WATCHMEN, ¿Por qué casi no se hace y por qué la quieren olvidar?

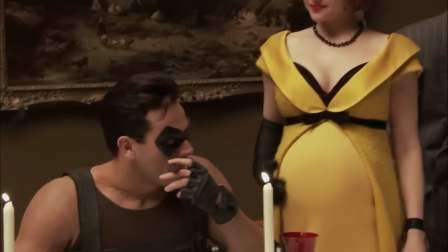Luego, para el rol de su madre, la Silk Spectre original, se eligió a Carla Gugino.
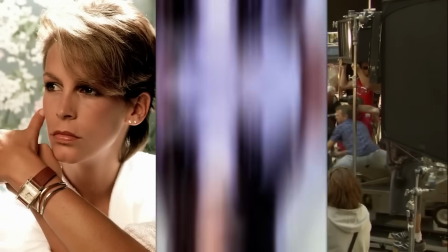Aunque se consideraron actrices como Jamie Lee Curtis, Liv Tyler e incluso Sigourney Weaver en distintos momentos del desarrollo de la película,
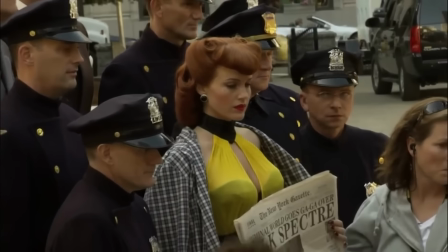si te fijas en la lista de nombres puedes darte una idea de por cuánto tiempo estuvo dando vueltas este proyecto.
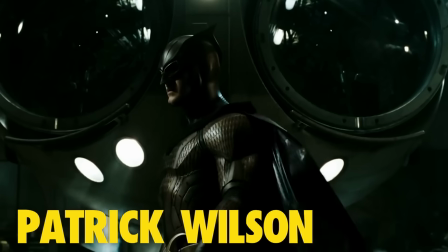Tras el éxito de Heart Candy, Patrick Wilson tomó el papel de Night Owl, que básicamente es una versión de Batman.
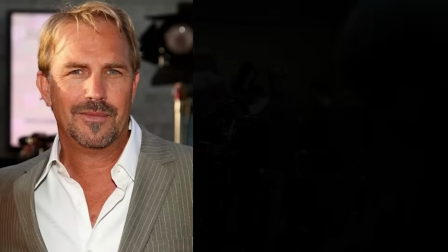Consideraron a Kevin Costner, Richard Gere y Christopher Walken para el papel.
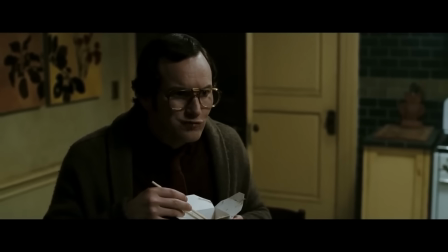Wilson incluso engordó 11 kilogramos para encarnar a Daniel Driver y el alter ego de Night Owl, que se dejó llevar un poco.
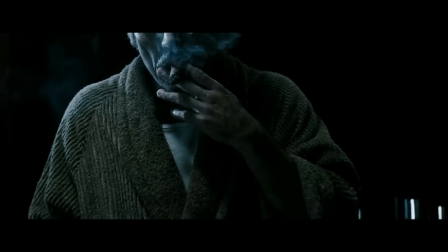Fue difícil para Snyder encontrar un actor adecuado para el comedian, ya que buscaba a un macho alfa para el papel.
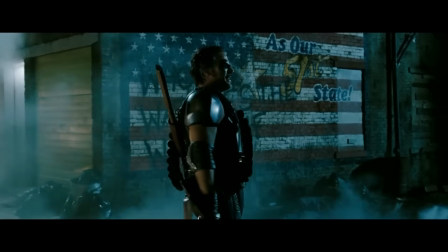Afortunadamente, Jeffrey Dean Morgan se presentó a la audición y trajo el aura exacta que Snyder estaba buscando.
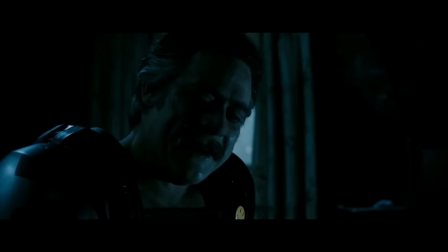Interpreta al comedian de manera ruda, pero también vulnerable. Lo cual no es una tarea fácil dadas algunas de sus acciones en la película.
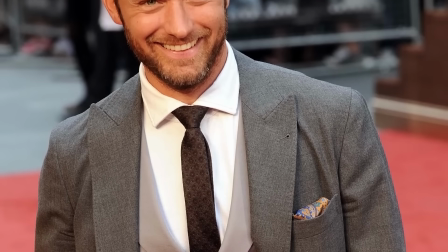Para el todopoderoso Ozymandias, Snyder realmente quería a Jude Law para el papel, sentía que realmente lo encarnaba y el actor también era un gran fan del cómic.
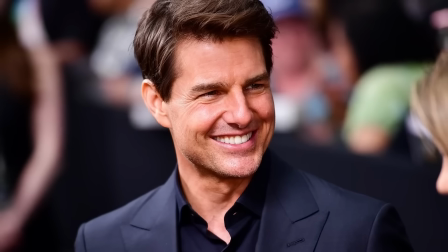Incluso se reunió con Tom Cruise para el papel, pero finalmente se decidió por Matthew Goody,
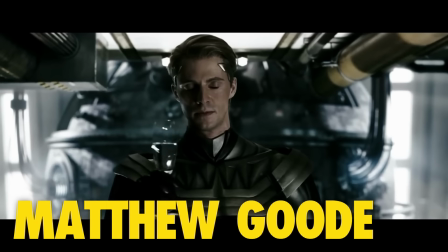a quien describió como un Superman alemán muy hermoso y atemporal. Ok.
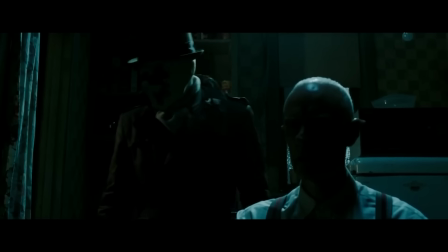Posiblemente el personaje más popular de los cómics, Rorschach, fue elegido por su actor Jackie Early Halley. Como gran fan de la novela gráfica original, el papel de sus sueños era el de Rorschach.
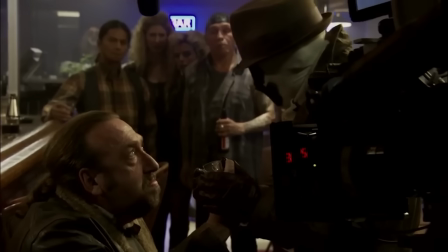Incluso envió una audición en la que se puso su propio disfraz y actuó en su cocina.
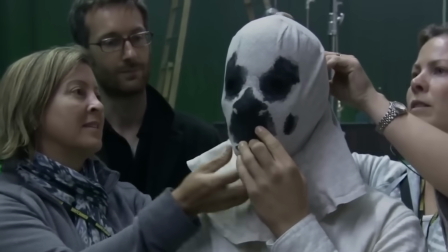A Snyder le encantó y le dio el papel. Ay, de haber sabido.
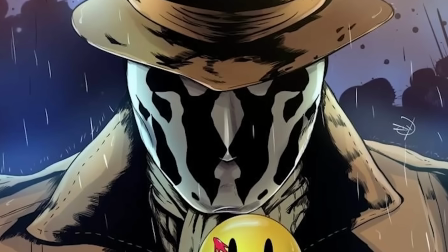Dado que en los cómics la máscara del personaje cambia constantemente en función de sus emociones, los cineastas optaron por usar CGI.
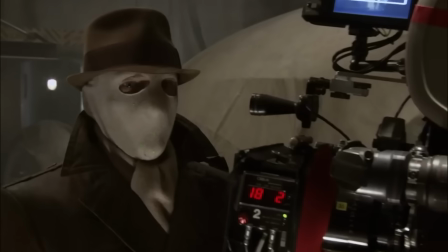Esto permitió mucha más flexibilidad a la hora de rodar y podían representar adecuadamente los tests de Rorschach en los que se basa el diseño.
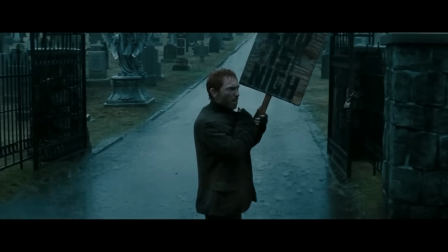Incluso vemos a Rorschach varias veces a lo largo de la película desenmascarado y sosteniendo un cartel que dice, ¡El fin se acerca!
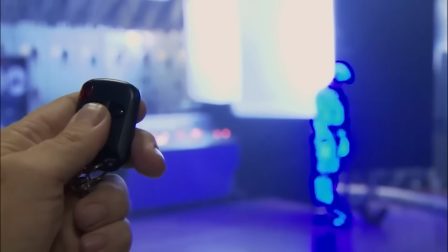Finalmente, y para el gigantesco papel del Dr. Manhattan, se consideraron a muchos actores diferentes e incluso se le ofreció el papel a Keanu Reeves,
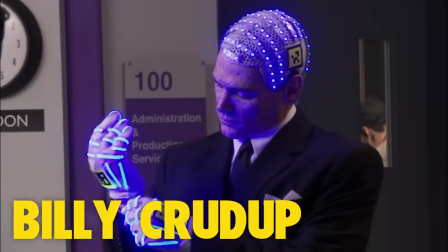pero al final se decidieron por Billy Crudup, aunque el cuerpo parecido al de una estatua griega era el de Greg Platt,
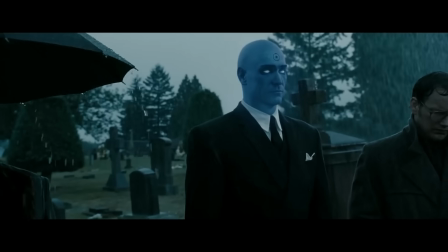ya que la versión de Manhattan que vemos en la película es totalmente CGI.
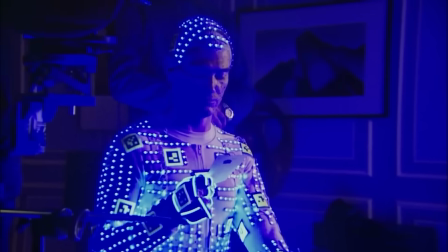De hecho, Crudup llevaba un traje con leds blancos y azules para simular la luz del entorno en el que se encontraba.
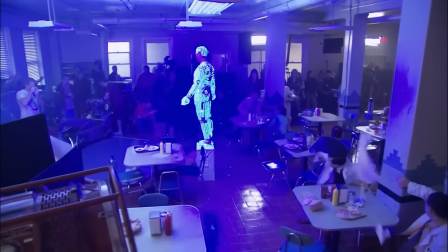Aunque el CGI no es impecable, sigue siendo bastante impresionante para el año 2009.
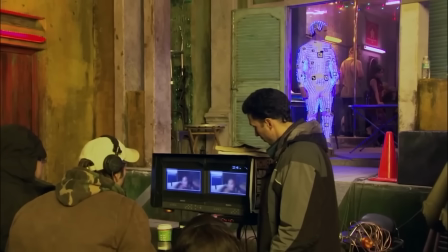El director de fotografía, Larry Fung, optó por un enfoque visual que denominó realismo con estilo,
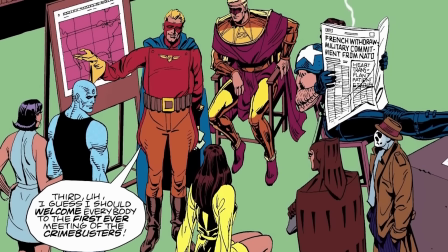donde tomó los colores brillantes de los cómics, pero los combinó con la crudeza y suciedad del mundo real.
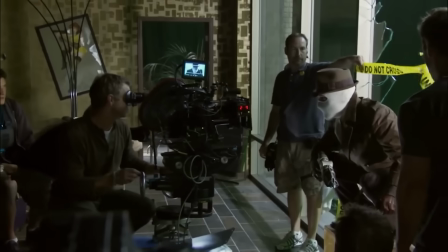Snyder decidió utilizar el propio cómic como storyboard para varias tomas,
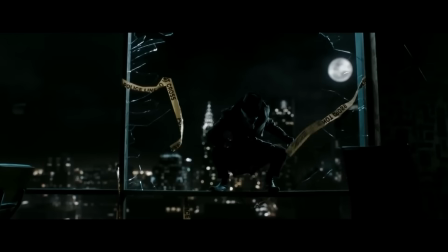queriendo honrar la novela gráfica tanto como fuera posible, típico de él. Los planos recreados hacen que la película parezca una carta de amor.
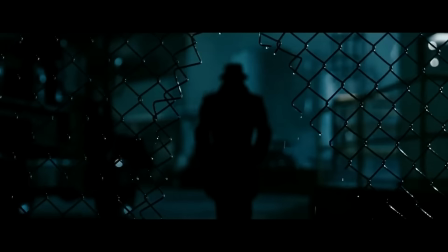La música de Watchmen vino de Tyler Bates, aunque había varias canciones importantes en la movie como Desolation Row,
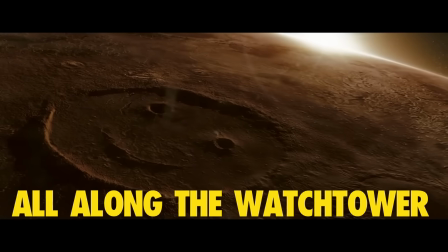The Times They Are A-Changing y All Along The Watchtower, todas de Bob Dylan.
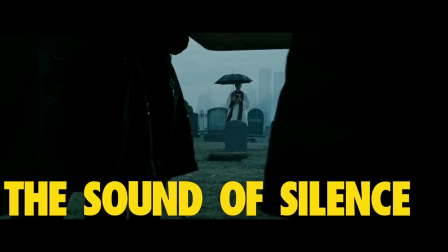También estaba de Simon y Garfunkel, The Sound Of Silence y de Leonard Cohen, Aleluya.
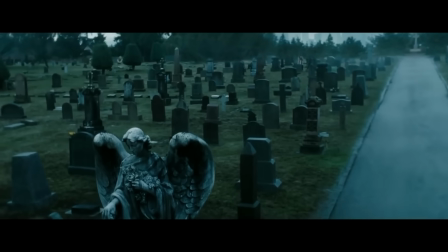Estas canciones realmente se apoderan de sus respectivas escenas y casi podrían verse como videos musicales.
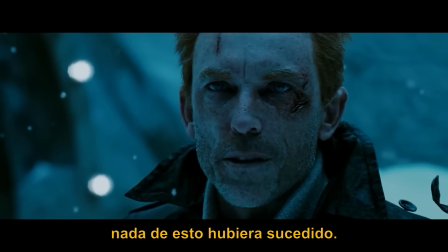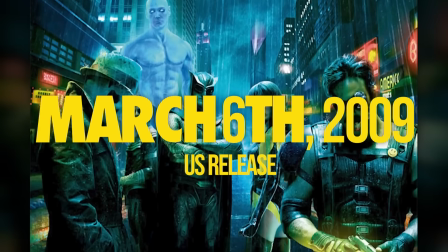Watchmen se estrenó el 6 de marzo de 2009 en los Estados Unidos y recaudó más de 55 millones de dólares en su fin de semana de estreno.
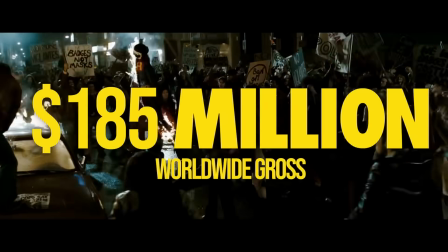La película terminaría su estreno global con 185 millones. Mientras que la novela gráfica fue unánimemente elogiada,
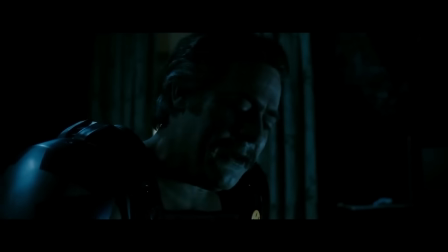la película fue divisoria y obtuvo una calificación del 65% en Rotten Tomatoes.
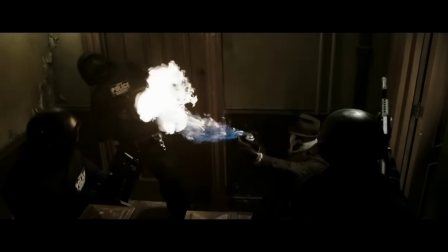La crítica dijo que la película era enérgica y visualmente impactante.